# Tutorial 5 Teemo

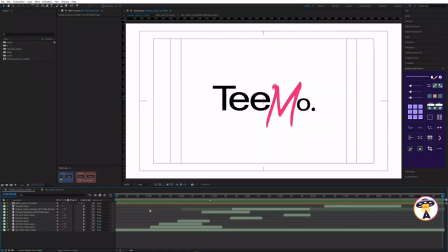3s
Hi, here on Pixel Studios, and today we're going to take apart the animation of this logo. Let's take a look.
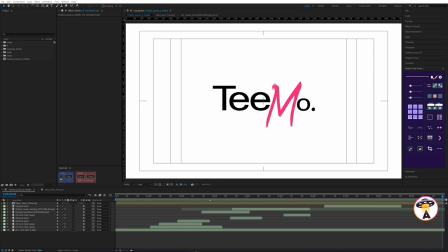20s
The company itself is a creative marketing agency, and it was important for them to cover all the areas of the company that they do. Specifically brand development, where we show it through the monitor screen and flying pieces of paper.
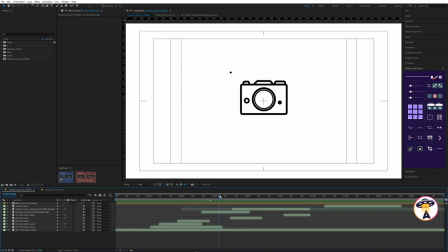36s
Photos, where we used a camera that takes a picture. More, to show the event, we showed that through a balloon that flies down. Another company does a variety of business services like prints, custom t-shirts and packaging, and we showed that here through a box that the final logo flies out of.
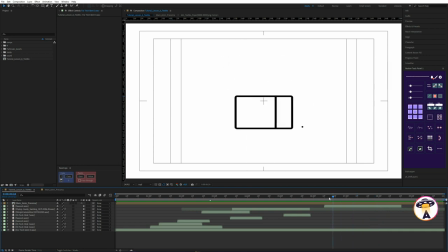57s
The main goal was to show the animation in a simple and impactful way, to use simple, easy to understand shapes, at the same time to preserve the meaning of everything that is happening.
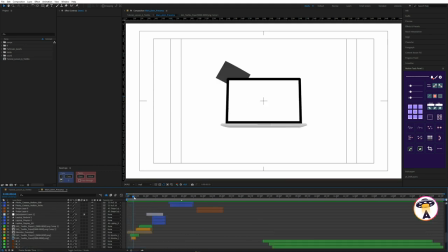66s
Look inside the animation and see what it consists of. At the very beginning we see a laptop that opens up and pieces of paper fly in.
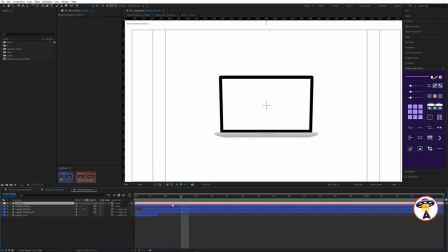75s
The laptop itself looks like this. We have a static camera, and also the 3D layers are the bottom, the display and the background.
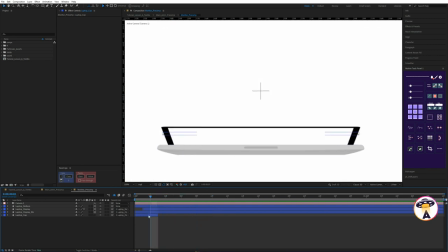85s
Since the layer itself is flat in After Effects, we've added a lid like this on top. It's a regular shape layer that's animated with path.
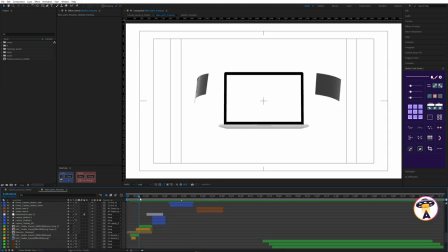93s
With this layer we create fake 3D pieces of paper that fly out from behind the monitor and fly into the screen-made sheets using the program Cinema 4D. Well, you can do it and the usual 2D layer. The layer with the monitor we have animated by scale.
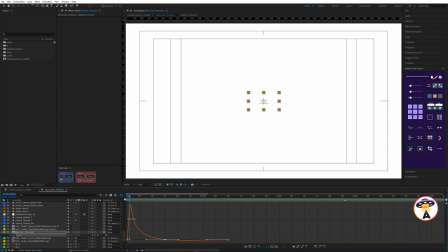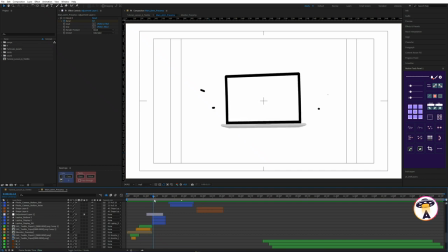115s
As the pieces of paper fly in and out of the right and left side, we have a tilt deformation. This is done with the bended effect. We can create an adjustment layer and all the layers below will be affected by this effect.
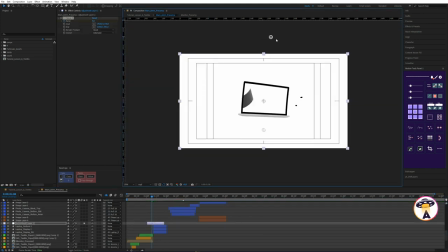129s
Here we've placed the right points and animated it the way we want it.
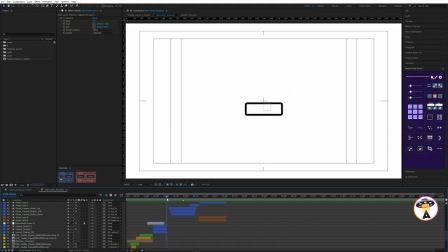133s
During the transition from the monitor to the camera, we use the shape morphing technique. We keep some large distinctive part, like the monitor display. And this monitor shape repeats the shape of the camera body.
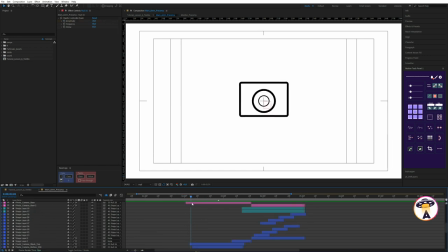146s
This transition is smooth and effective. After the transition we have the camera body and additional elements start to appear.
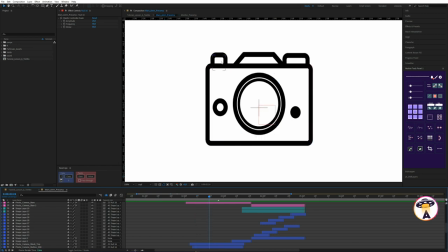154s
These are the lens, the top button, the flash, and the viewing area.
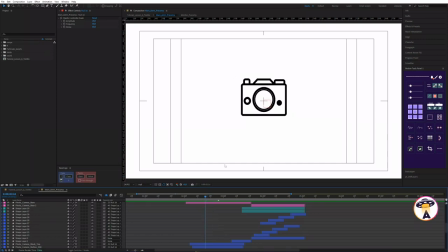158s
That said, to keep the camera in the animation from being boring, we've made the button click as if it's taking a picture.
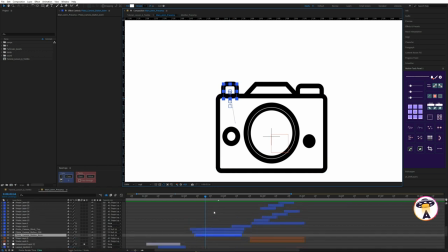164s
These are simple shapes that we drew inside of After Effects. Here this button is animated by position.
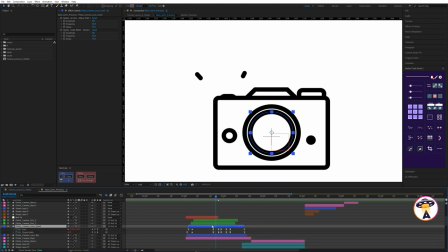172s
The lens, like all the other elements of the composition, is also drawn using shapes and animated parametrically using the size and stroke width parameter. With these parameters we can do animations like this.
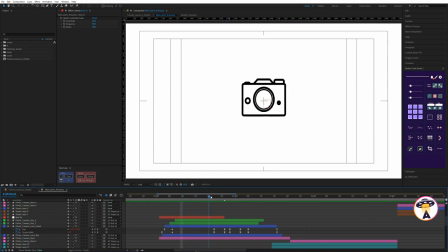186s
While this button is being pressed, we can see the whole camera shrinking and stretching. This is one of the 12 principles of Disney animation. It allows us to make the movements more interesting and spectacular. We created a regular null object, snap all objects to it and animate the scale parameter.
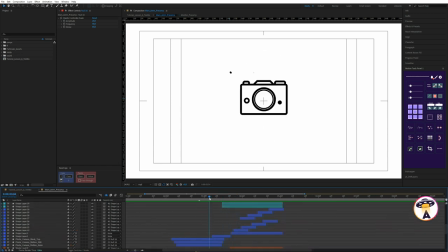204s
After this action ends, we switch to the balloon. While keeping the same shape, this is the camera body.
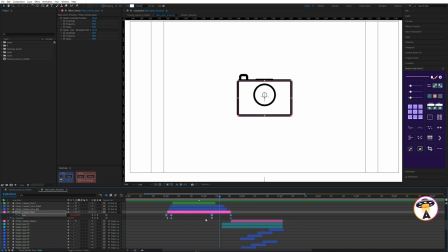210s
We can change it parametrically with the size parameter. In doing so, when we modify it, we keep the line thickness. If we did it with the scale parameter, the line thickness would change.
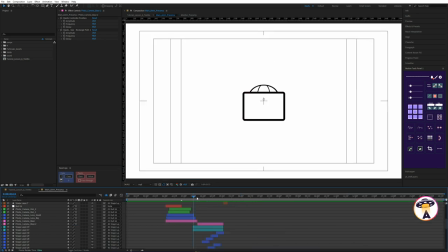224s
As this body goes down to the bottom, we can see that it's clinging to these ropes and kind of pulling back a little bit. We're preserving the momentum of the motion and repeating the physical properties of the object.
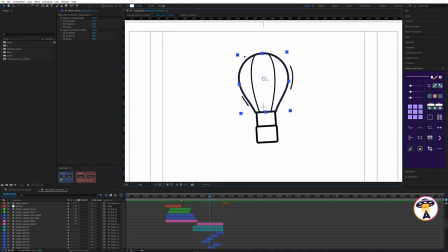236s
In order to realize the appearance of this balloon at the top, we did it with the usual layer order and fill.
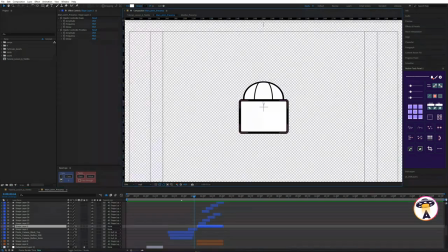244s
If we turn on the alpha channel we can see that there's a white fill here.